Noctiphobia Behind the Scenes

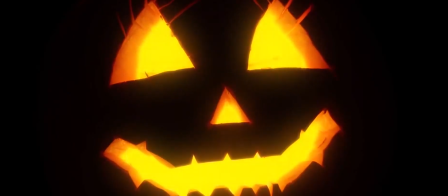(4:02)
But I decided that a nice way to contrast the normal elements with the creepy ones was to use red when the owl was involved,
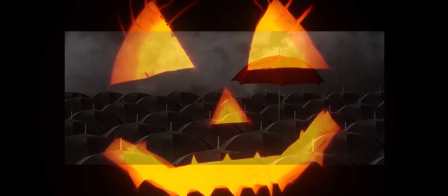(4:08)
as red is the colour of danger and blood and stands out most of the human eye. I also decided that to get across the feeling of it getting darker,
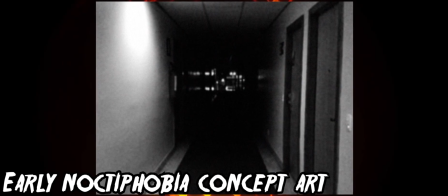(4:15)
I could simply lower the brightness and change the contrast as time progresses, and since it's in black and white, this works really well.
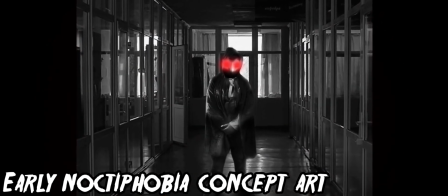(4:21)
So this is the stage where concept art could begin.
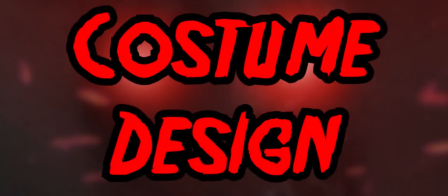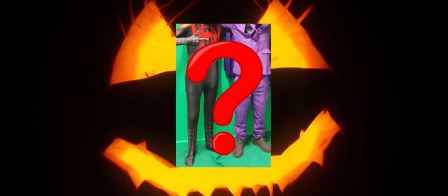(4:30)
So the costume for the most part I already had together for another film in a different series that'll start production soon.
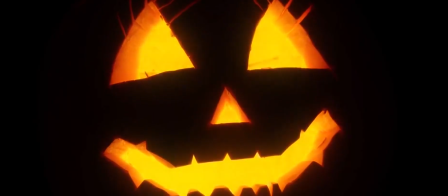(4:36)
I only needed a cape and some gloves, but the owl mask was the thing that I needed to make from scratch.
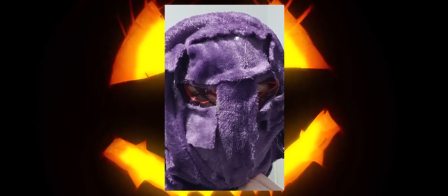(4:41)
I started with a stretchy mask and glue gun fabric quite randomly until the mask underneath was completely covered,
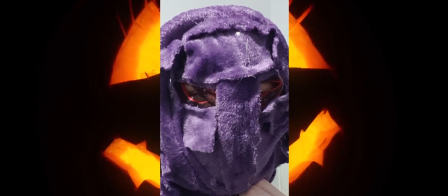(4:47)
making sure to stretch the mask as much as I could to make sure the fabric doesn't restrict it too much.
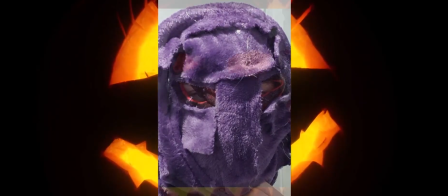(4:52)
Once it was all covered in fur,
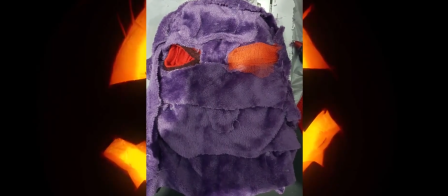(4:54)
I added stripes to just above the eyes and down the nose and put orange mesh in the eyes. I then added the beak with black foam laid on top of each other,
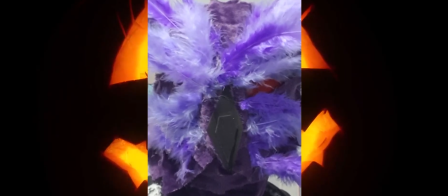(5:01)
added rings around the eyes out of that foam, and put feathers above the eyes too, though at first I put way too many feathers on it and it just looked like a fuzzball.
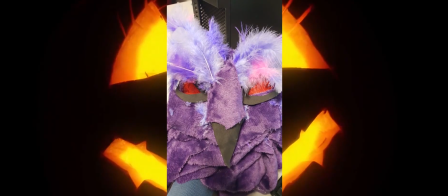(5:09)
Also, the suit I had was already purple, so I figured the mask should be that too, so that when it's in black and white, the contrast matches out, and in the end it came out really nicely.
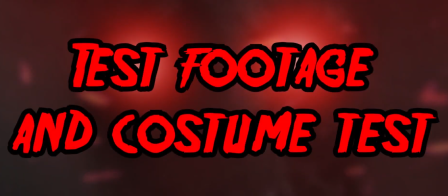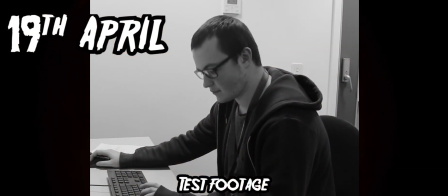(5:25)
We had our first footage test at college on the 19th of April to see how the film would look.
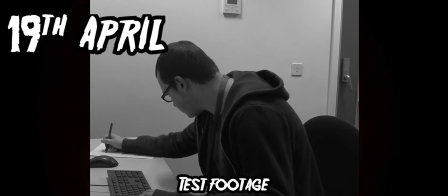(5:29)
We tested the scene of the main character played by Tom Herriot working on his computer as it gets darker,
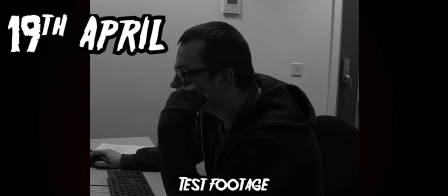(5:34)
and also a scene with Braxton Armstrong as the owl walking through hallways, and in the end,
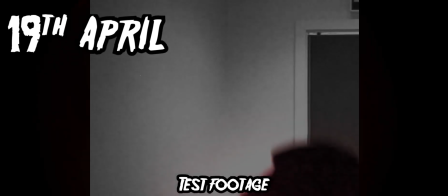(5:39)
that footage actually ended up being in the final film, because when we eventually started production, we started having camera troubles, which I'll get onto more later, but also the test shots just looked really good.
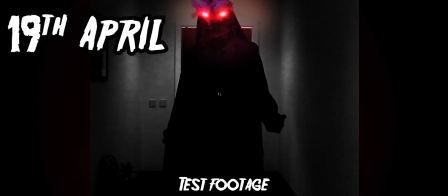(5:48)
I'd sent them out to people and asked for opinions, and everybody reacted really positively, so I knew that it'd work well in the final film.
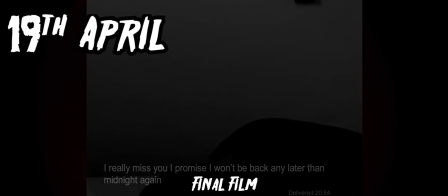(5:54)
I also snuck some foreshadowing for one of these shots in the first scene too.
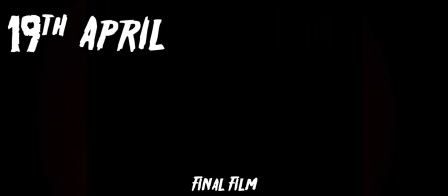(5:58)
When the main character played by Tom first falls asleep at his desk, he sees flashes of where the owl will later appear to get him before he wakes up again.
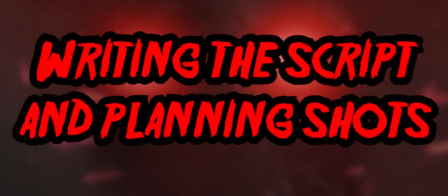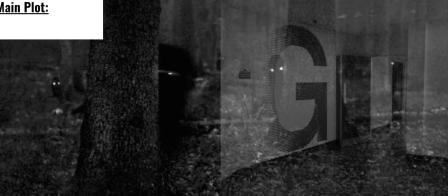(6:10)
The plot beats were written out very early on in the process. We start with the shots of the empty hallways where the film will take place, then a student overworks and stays behind at college,
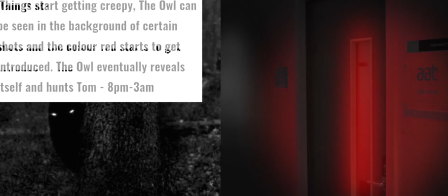(6:19)
which strains his relationship and ruins his sleep pattern. His poor habits are personified by an evil owl that hunts him down.
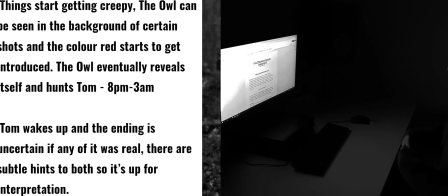(6:25)
Then when he gets caught, he wakes up and questions if it was ever real. But now it's way past midnight and he should really go home, but the psychological damage has already been done.
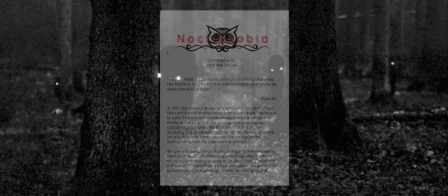(6:33)
After the initial plot beats were written out, the first scene to be filmed was scripted, which was the introduction to our main character played by Tom.
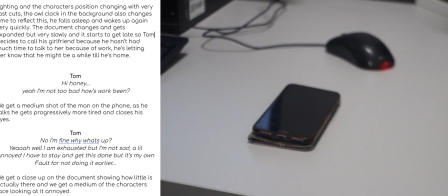(6:39)
And after that scene was actually scripted, I decided to try and shoot it then to see how it would work. Initially in the script, the text message sequence was actually a phone call.
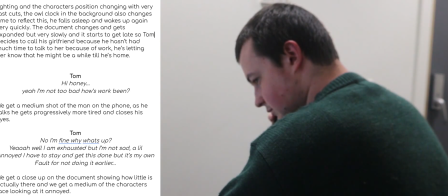(6:47)
However, due to microphone issues on the day, it didn't really work out because the distance from the camera to the actors was different from shot to shot.
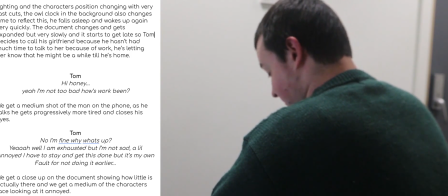(6:53)
Also, Tom had only just read the script, so it just kind of fell off due to time limitations.
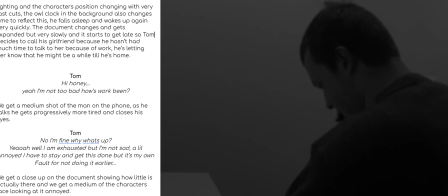(6:58)
We didn't have time to practice it properly. However, the footage was still usable. I just changed the idea of it being a phone call into a series of text messages.
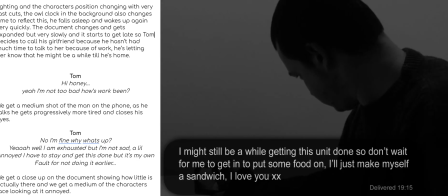(7:06)
I feel like that choice worked in the film's favour though,
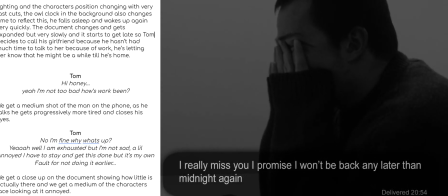(7:08)
as I could convey the idea that our protagonist's attempts to get through to their partner aren't working, and it adds to the isolated feeling of the whole thing,
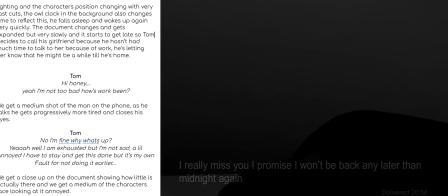(7:15)
as well as adding clear character-defining traits to the main character, which can be hard with it being a short film.
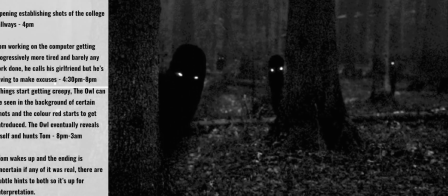(7:20)
After recording and editing the first scene, I realised it was probably just best to film the scenes using the initial plot beats that were written out, instead of writing a script for each individual scene.
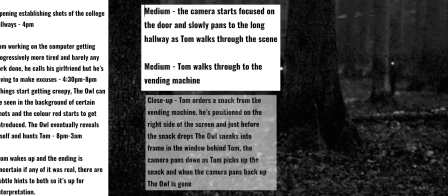(7:29)
So I just stuck to those plot beats and planned out the shots that I knew I needed to get, using mostly a shot list or just using test photos from home, and this sped up the process a lot.
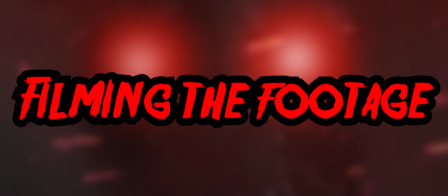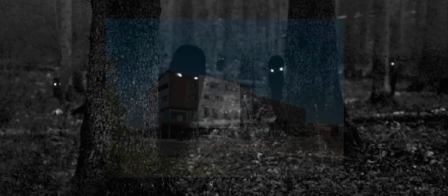(7:43)
So Noctiphobia was filmed at my local college I attend, which is Furness College.
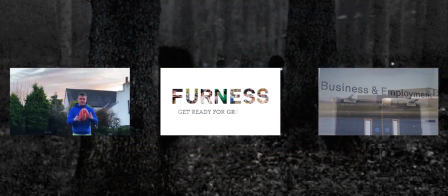(7:48)
I've done a few advertisements for them before as part of my Unit 5 and 6 coursework, and they're really great and let us film there.
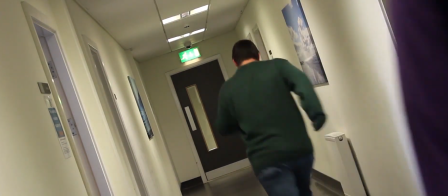(7:53)
It was all done in class time and filmed in April and May, so the way we made it look like it was getting darker was by adjusting the brightness and contrast,
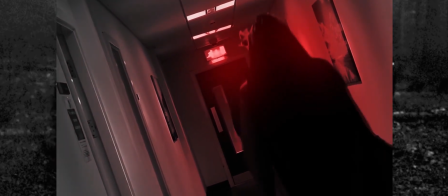(8:00)
and planning the shots so no windows were in frame.
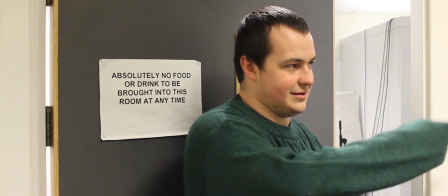(8:03)
This also meant we had to wait for rooms to be empty though, and there was quite a few times where other students walked into a shot and were quite confused about the big purple owl creature.